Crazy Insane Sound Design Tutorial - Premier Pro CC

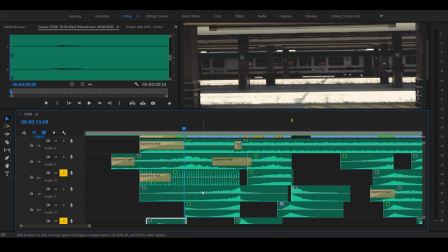And risers are a great sound effect that kind of starts off real low and then will typically peak out at some point. And sometimes I'll use a riser, like in this case. This riser goes 1, 2, 3, 4, 5, stretches across 6 frames, 6 or 7 different clips.
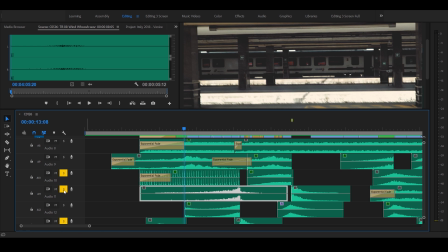And it just starts filling in the intensity of the scene. And you can really hear that right there. Let me just play that by itself.
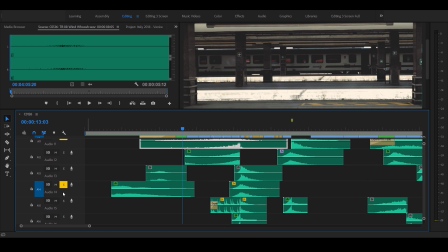And what I do is I try to layer my risers as well.
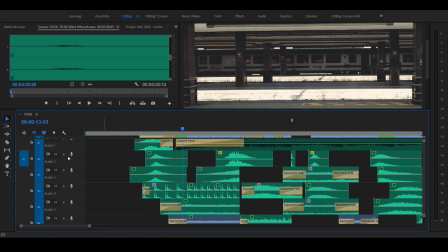So you might have a low and a medium riser, or maybe a high and a low riser.
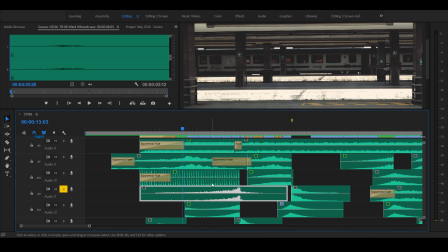In this case, I think I have kind of a medium, and then I introduce another high, a medium and a high riser. So I do have low, medium, high. So let's listen to this one first.
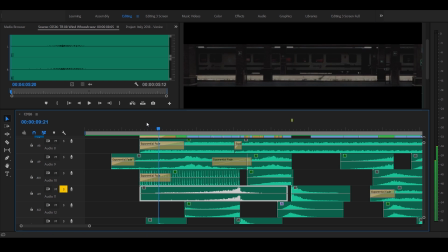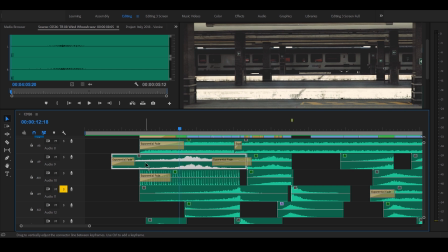And I've got one more here that I start introducing. Let's listen to this guy. This is, what is this one? This is called Feelings. Kind of a neat little riser. Play it by itself.
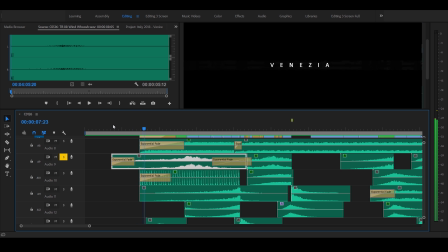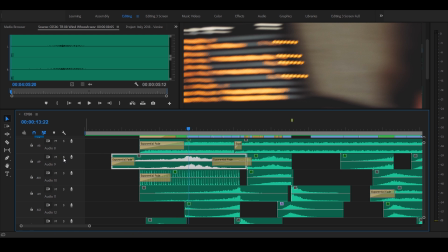Yeah, it's intensifying. So if I put this one with this one together, see what that one sounds like.
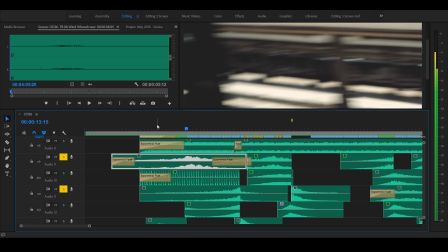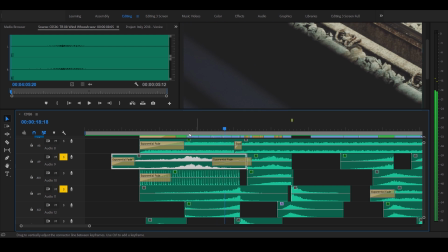And if you notice, I layer those in a way where this one's peaking,
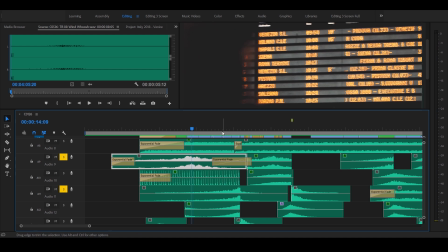this one's still just kind of getting going, and then close to the end of the clip where I do my drop,
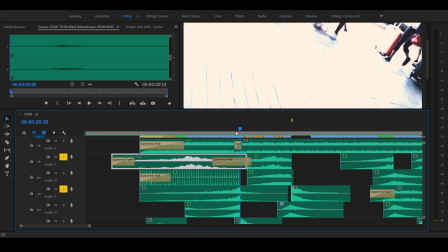when I transition to the actual inside of the train, it peaks out right there. You can see that.
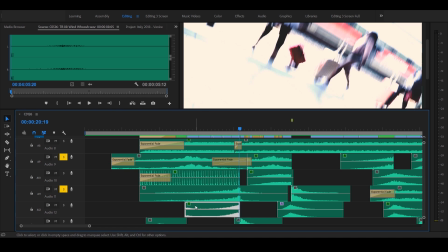And then on top of that, I added another little riser below it. And this one's kind of cool.
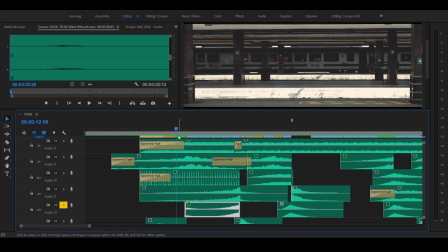It actually has like a little, I think it's like a cymbal or a bell that comes in. Let's take a listen.
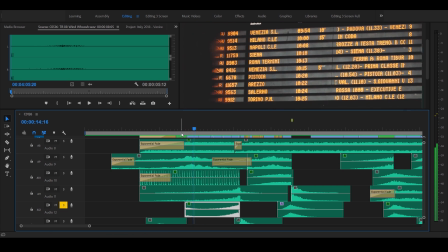So it's like a little introduction to itself. Like, oh, I'm here, and then I'm going to rise up.
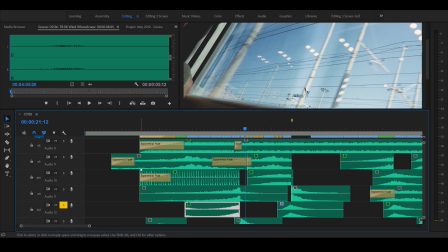Boom, and drop. So now if you add those three elements together, you got three nice risers.
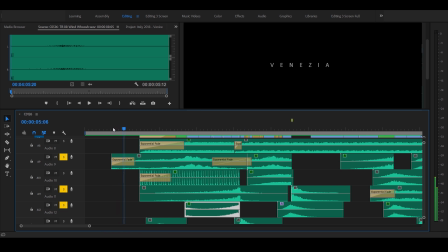You got, this is kind of the encapsulating the background or bringing all those other sound effects together.
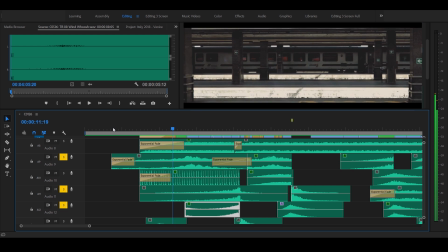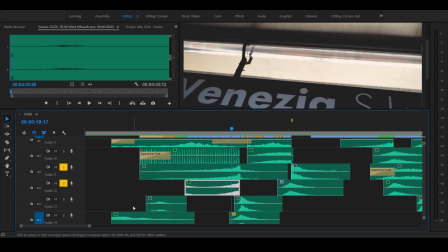Adds a lot of intensity. Okay, so that's just those three sounds there. It's pretty good, but you add in the whooshes, we add in the leading bell.
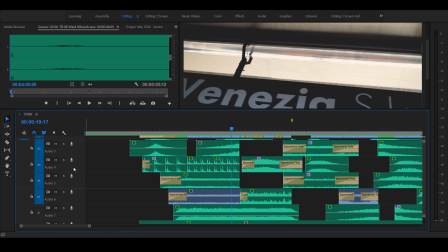We'll add in the heartbeat. Let's get those whooshes turned on, the drone turned on, and my ticking.
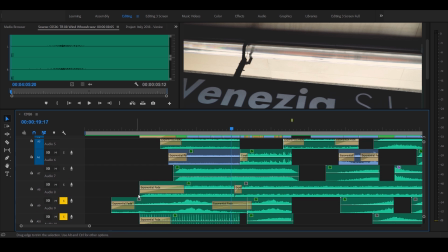So let's see what that sounds like.
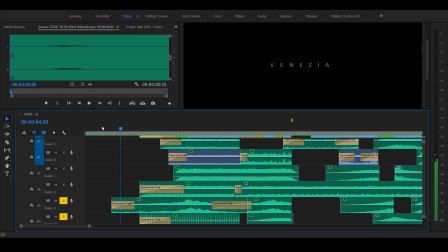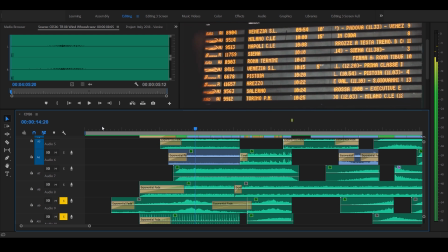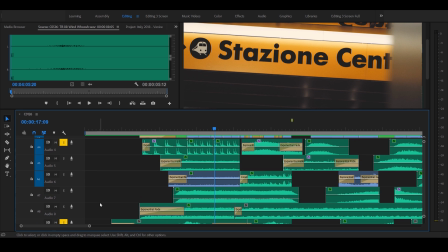Pretty cool, right? All right, so let's introduce the ambience of the actual train station now. And remember these three layers we had right here.
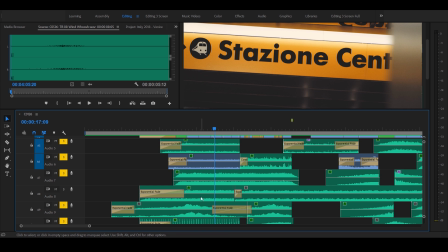And I want to talk about this drone. So this drone, I love these. They're like fillers. And this kind of sits in the background. It's really nothing special. Just when it comes on, it's got just a low, simple drone to it.
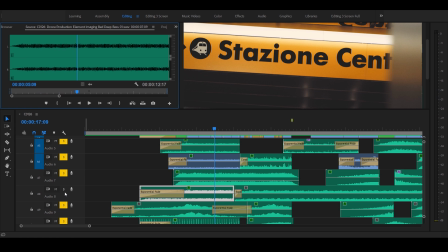It just kind of fills in the gaps. So let's turn that on. Let's actually turn that off and listen to a couple seconds here. And this is with everything in the front, 10 seconds, except this drone.
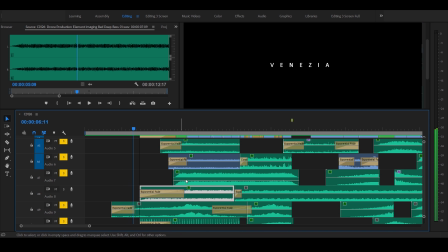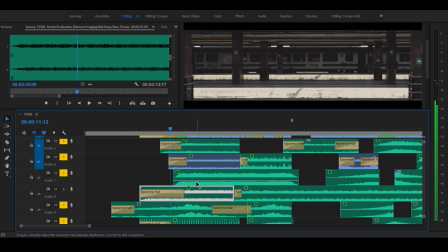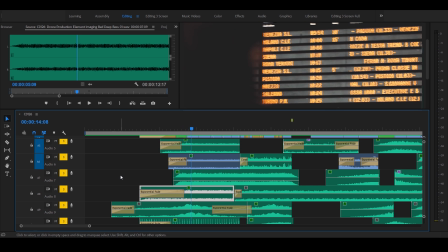There you go, let's turn that drone on now. And so now we got pretty much the whole clip on.
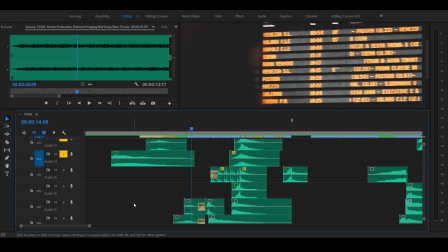I've got my lead-in bell.